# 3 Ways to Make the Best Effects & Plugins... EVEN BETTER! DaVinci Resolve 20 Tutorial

Today, I want to show you the three plugins for DaVinci Resolve that I use the most, my favorite ones, but also how you can make these plugins, or any other plugin for that matter,
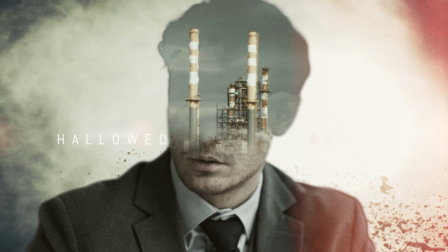8s
so how you can make your plugins or animated titles look even better than they already do. Now, the plugins that I'm going to show you are from MotionVFX because I love MotionVFX.
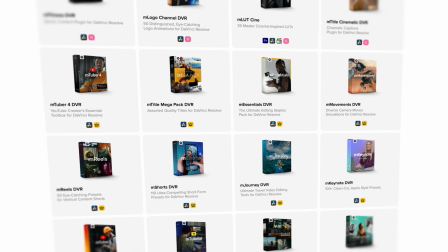19s
I've been using them for as long as I can remember,
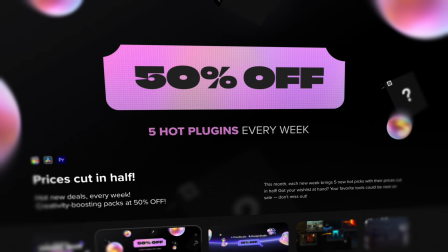22s
and they asked me to make this video because right now they're having their biggest sale of the year with discounts up to 50% off. So guys, make sure to check out their website. And even if you're too late for these huge discounts, still go check out their website because, you know, there's always something going on.
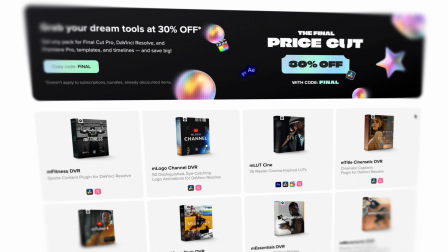39s
You can always buy a great product at a great price. But anyway, let's start with the first plugin, and it's one that I've been using for years.
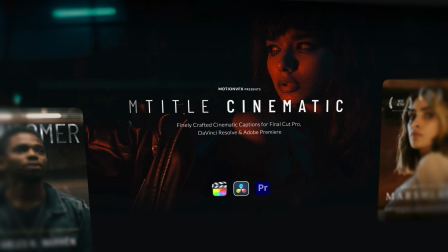47s
It's the Cinematic Title Pack M-Title Cinematic,
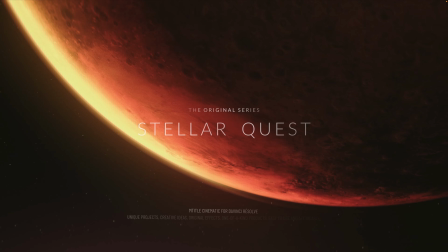50s
and it's a title pack containing a bunch of super clean, basic cinematic animated titles.
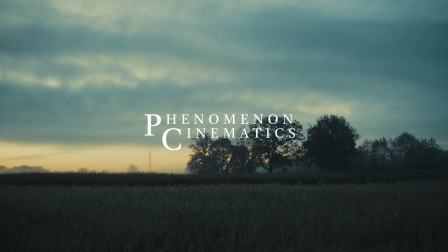57s
And you know, for some of you, they might look a bit too basic, but that's exactly why I recommend it, because that's what makes this pack so versatile.
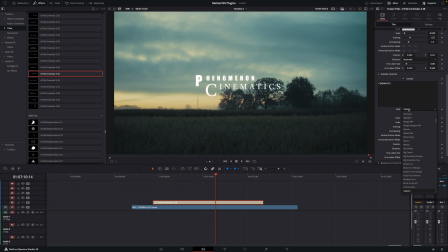65s
You don't always have to use them in a classic cinematic context because just changing the font of one of these titles makes them look completely different.
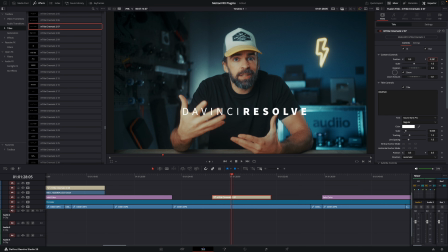73s
See? So they look great as an opener for your cinematic videos, but you can also use them just as an eye catcher in a simple YouTube video, for example. And what a lot of people don't realize is that if you want to give a simple, basic animated title a bit more personality, you can always apply another effect or a video transition to that title. And it's super cool.
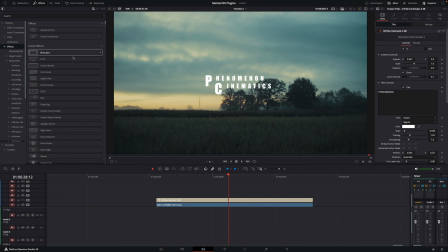95s
And you can use literally whatever effect or transition you want. You can use one of DaVinci Resolve's built-in transitions or effects, or a MotionVFX transition, or whatever you have installed on your computer.
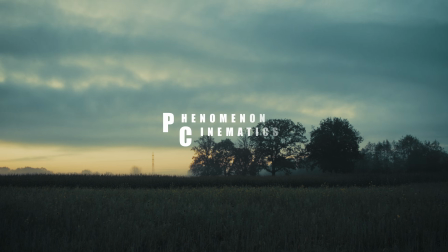107s
For example, let's say that this is my title that I want to use, right? It looks cool.
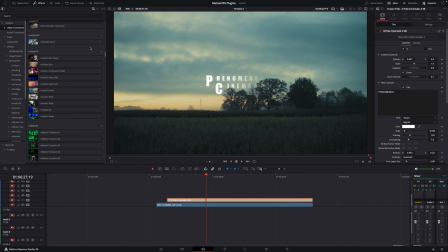111s
But when I add a video transition, and all you have to do is go to Video Transitions, pick one you like, drop it on the title, and boom. And all of a sudden, you get this.
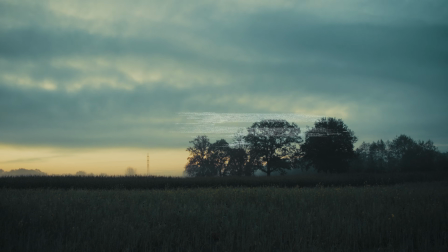121s
So you're taking your simple, basic animated title to the next level by just applying a video transition, but also applying an effect works.
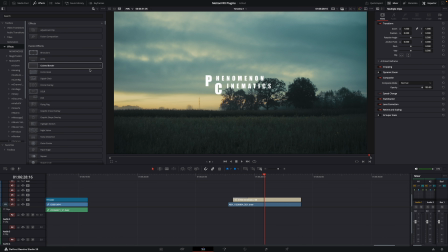129s
For example, you can make this basic, simple title look like this.
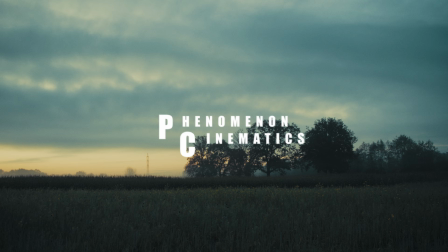133s
So, you know, you can easily tweak and customize a simple, basic title pack in such a way that you can use it for all kinds of videos. Okay, and then the second plugin or effect that I use in my videos all the time is one of those retro analog film look effects. And MotionVFX has a few different ones.
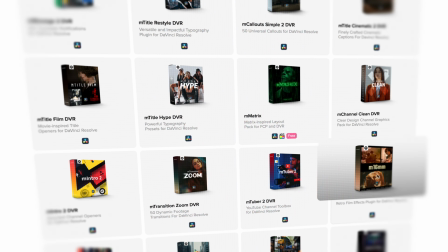154s
The one I've been using for the longest time is the M16mm effect or plugin,
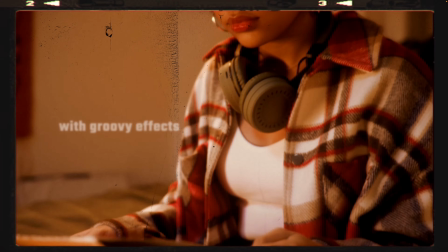159s
but there's also some newer packs like M-Style 8mm and M-Style VCR.
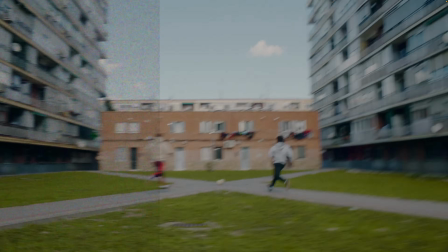165s
If you want more of a, you know, 80s or 90s look, or M-Analog is a new one.
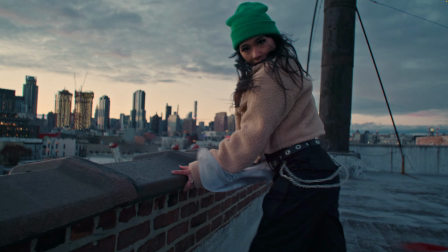170s
But the thing is, I like these effects with different frames and looks because they always come in handy to tell a story, you know? It's fun to use when you're telling a story. And here's an important tip for when you're using effects like this.
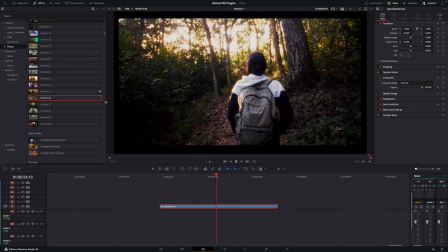183s
So look, some of these plugins also have titles, right? But some don't. They're just effects.
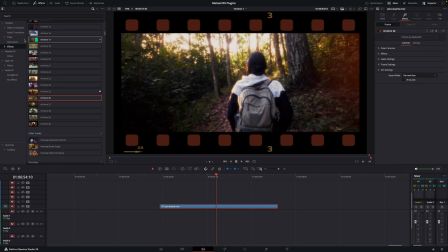189s
And so what most people do when they want to use a title to go with these effects is that they just drop an effect on a clip and then a title on top, right?
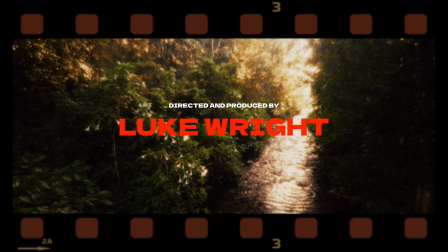198s
And then you get this, for example. It looks like this. But the problem now is that, you know, it looks a bit off.
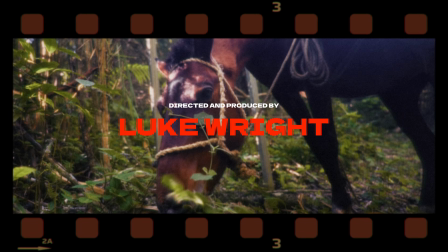205s
The title looks too clean. Like it's not part of the whole vibe you're going for.
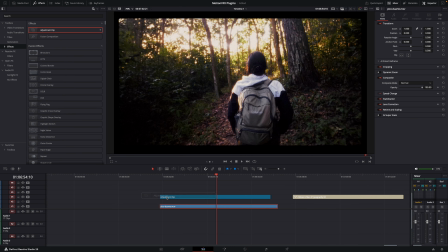210s
So usually it's better to first apply that effect to an adjustment layer on top of your
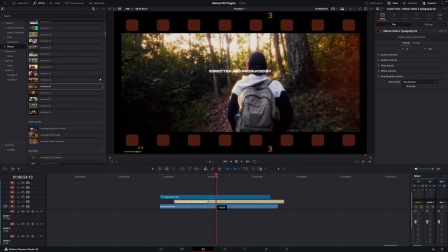216s
video clip and then put your animated title also underneath that adjustment clip with the effect.
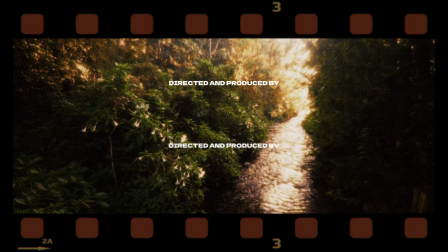222s
And then whatever title you use, even if it looks a bit more modern, it will blend in a lot better because it also gets that effect.
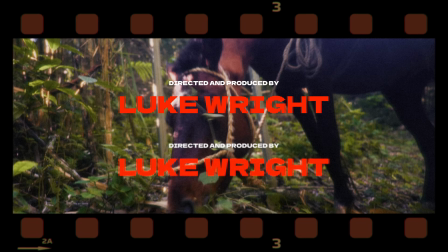230s
You know what I mean? It's part of the look now and it doesn't look so like pasted on top. And I do this not only when I'm using MotionVFX effects, but also DaVinci Resolve built-in effects. The film look creator, for example.
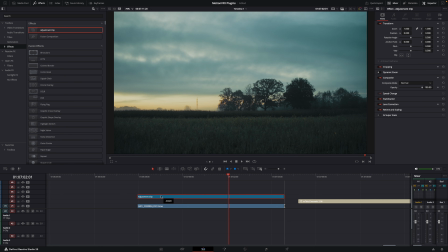245s
I usually apply it to an adjustment clip, and then whenever I use a title, I put the title underneath that adjustment clip so that it gets the same color treatment.
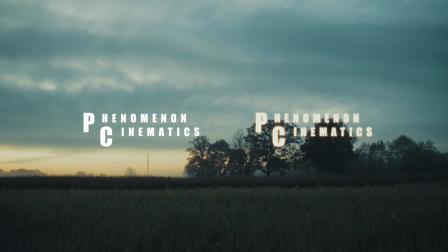254s
And see, this is the difference, putting it underneath that adjustment clip or on top of everything. Then it looks like it's, yeah, like it's pasted on top. Okay, and then the last plugin, or it's more like a group of plugins I want to show you, is something like M Measurements, for example. But it's basically a plugin that allows you to add technical information to your videos.
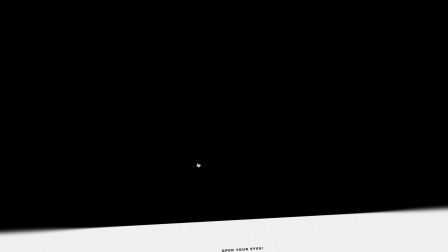275s
I use M Measurements and M Science quite a lot because, again, you can very easily customize them.
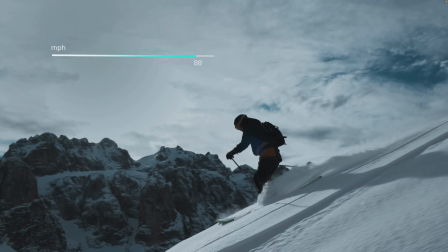281s
But there's also M High Tech or M Presentation. Like, it depends a bit on what you're looking for, right?
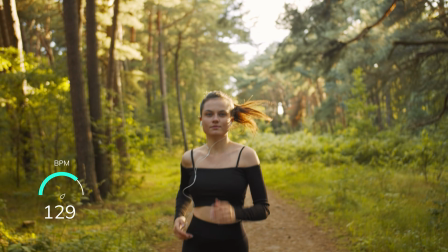287s
But what I actually want to show you is that you can use pretty much any animated title or animation also as a tracked callout.
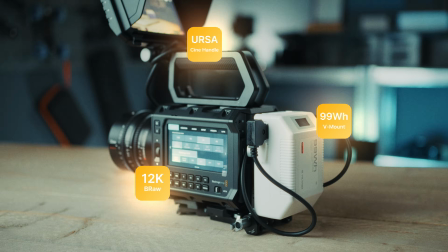295s
So You probably all know how to track the movement of an object, right?
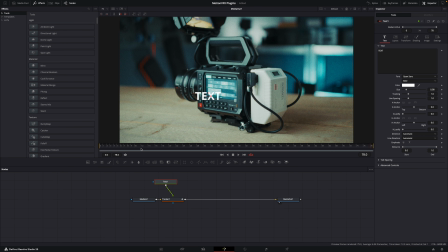299s
And then you can stick text to that object. Well, instead of using static text, you can also use an animated title or a motion graphic.
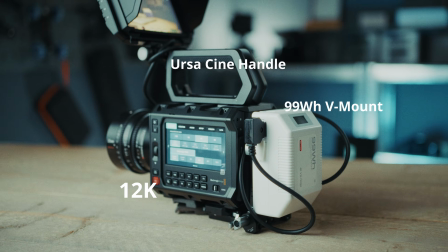308s
I'll link the full tutorial in the description, but the important thing you have to remember is that if you want to do this,
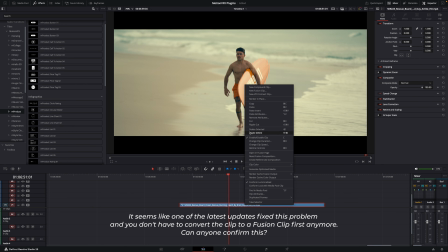314s
if you want to use an animation with tracking, you have to convert the video clip that you're using first to a fusion clip.
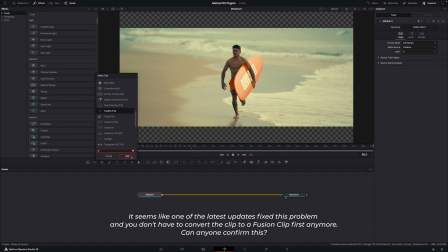321s
So just right-click on the video clip and convert it to a fusion clip, and then do all of your tracking. Because if you don't do this, then Resolve won't show the animation. It will show your animated title as a static title. So convert it to a fusion clip first. But this way, you can turn a basic animated title pack, even like the one I showed you at the beginning, the M-Title Cinematic, you can turn it into a callout pack.
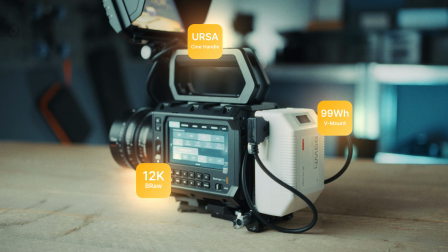347s
Because I know that, especially when there's no discounts going on, buying different packs, different plugins, it's expensive.
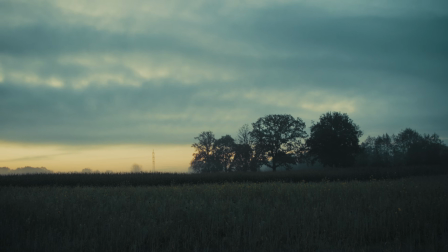354s
But with these tips and tricks, you can make the simplest basic plugin super versatile.
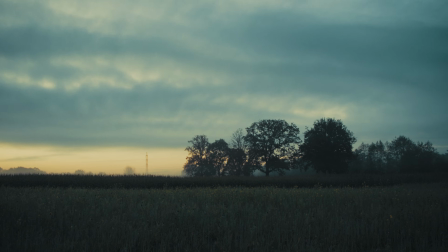360s
So I hope it helps. I hope it inspires you to try out some things. Definitely go check out MotionVFX because the discounts are going on right now. Maybe today is the last day to get these huge discounts. Thank you so much for watching and see you in the next one.